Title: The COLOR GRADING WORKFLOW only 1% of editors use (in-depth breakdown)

Because we're filming the Savannah Bananas and they're wearing yellow uniforms. So we want to contrast the yellow uniform with another color, which is in this case going to be more of a blue, aqua, tealish look. So that's kind of the look and the vibe we're going to be going for in this clip. So contrast is key.
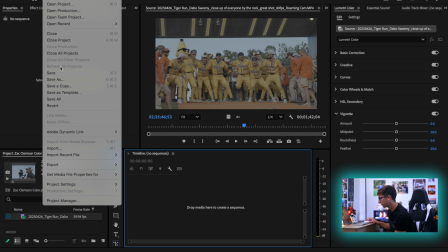So what we're going to do is we're going to create a new sequence here. So we're going to go up here to File, New, and then Sequence, just like so.
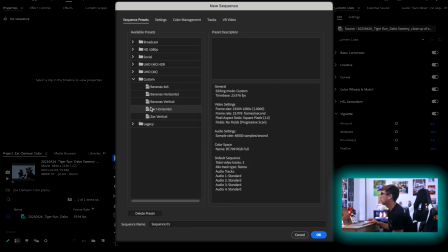And I have a preset which I just call Zach Horizontal, that I use for all of my stuff, and we're just going to call this Clemson Color. But if we want to dig into the settings real quick, you can see we have a 1920 by 1080, which is HD video.
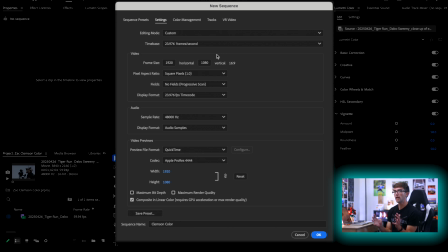This is a whole separate video, but you should never be editing in a 4K sequence. Always edit 1080. And we're going to come down here, 24 frames a second, and our codec is ProRes 4444, which is going to give us the most color information coming out of this sequence.
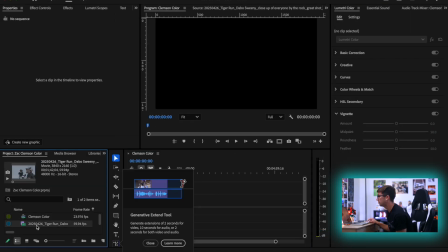So we're going to create our sequence and we're going to drag our clip in here just like that.
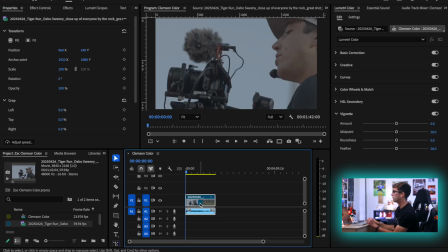I don't want generative extend, thank you though. So when we come in here, first thing we're going to do is scale our clip.
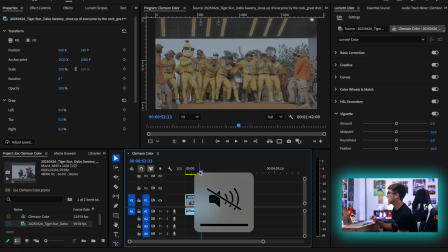So we're going to hit S to scale it, and we're going to need to select our in and out points for this clip.
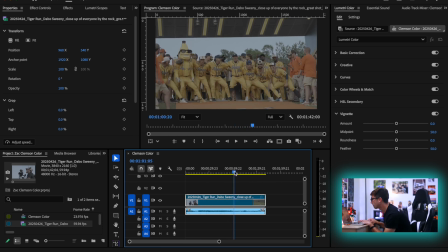So this shot is all of the players, they're kind of just swaying, they're getting hyped up, and then you'll see right in here we have Dabo Sweeny, who is the head coach of Clemson,
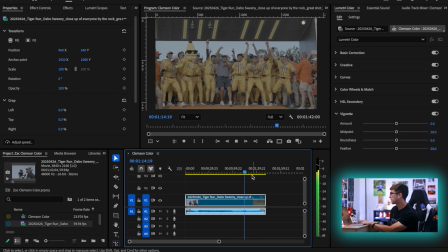run out and really fire up the guys. See, he hits the rock and he just fires everybody up, and it's just a super cool moment. So this is the shot. So we're gonna find where we want to go. You'll see the camera completely shits itself there. That's because they shot off a cannon right next to me that I did not know was coming.
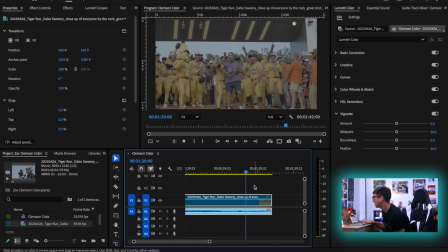So we're gonna obviously cut before we get to that. So I like the idea of Dabo lifts up his hat, and you want to cut at the end of the action because we're not cutting between two shots here.
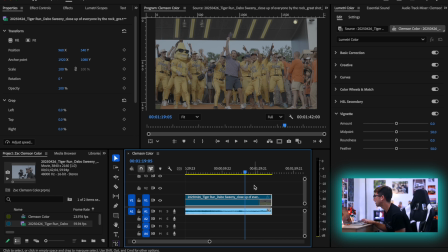We want to finish the action. That's something Zach Campbell stresses a lot. So we're just gonna go here and we're gonna cut the second the hat goes up, just like that, boom.
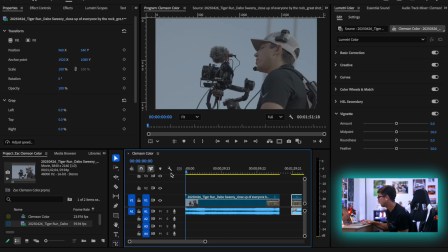Now for our endpoint, obviously there's a lot of nonsense in the beginning here.
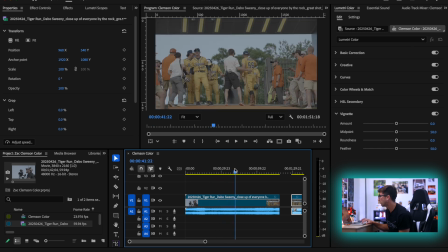You know, we don't need to see the crowd. It's fun to see Ian, but that's probably not gonna make the final shot. So we also see the camera's a little shaky and we have a guy there. So we're going to start the shot right about here as everybody is swaying, and you'll see we're gonna pick this frame because if you look at DR there, you can see he's looking away.
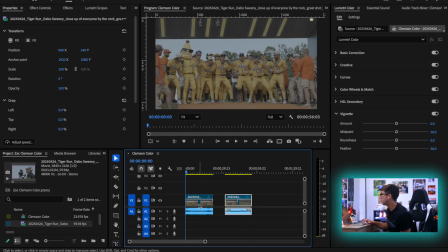So we're gonna start when everybody's looking, boom, that is our in and out points of this clip. And then we also have, if we want, we can go down here and select more after the camera shakes,
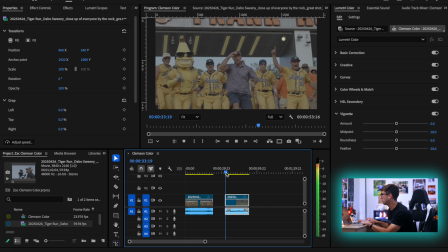get some of the running, because I think this could be a really fun moment too, just like that.
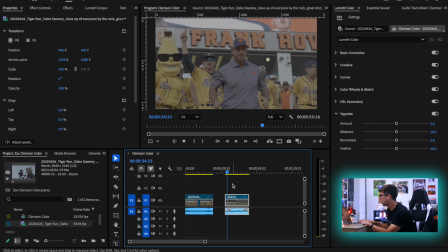We'll leave this like this for now, because I'm not sure if I'm going to want to keep the running as much as I want to keep the swaying, because the swaying is the fun part of the clip.
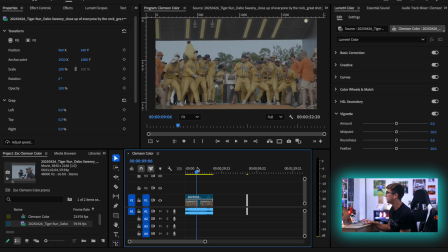But what we want to do now is we want to look at our frame rate,
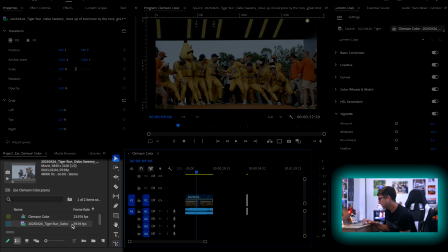because coming down here, you'll see that this is a 60 frames a second clip, which means we have slow-mo,
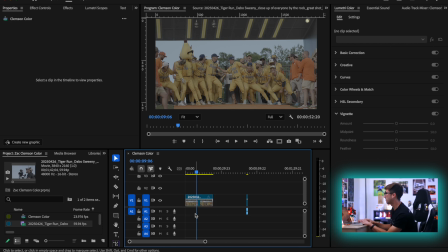and that's going to make the video just look 10 times cooler. So we're going to unlink the audio, get rid of that, and we're going to go into our retime, and we're going to slow it down. If we have a 60 frames a second clip in a 24 frames per second timeline, we can slow it down 40% speed, just like that.
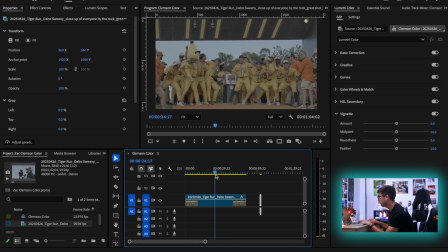And now we are talking. So we get the guy swaying. Honestly, I don't even know if I want to see the guy swaying because there's kind of some dead time before Dabo comes in. So maybe we start this clip right here. See the guys come in, he slaps the rock, everyone starts getting fired up.
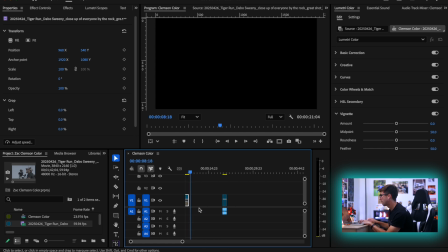Yeah, that is money right there. So that is what we've got as our starting clip.
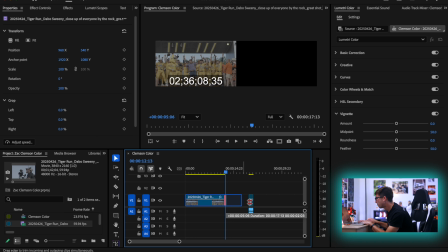Dabo lifts his arm up, boom, boom, boom, boom.
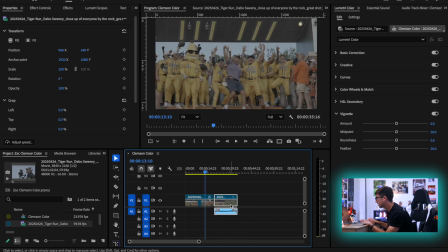You can just slide this guy over a bit.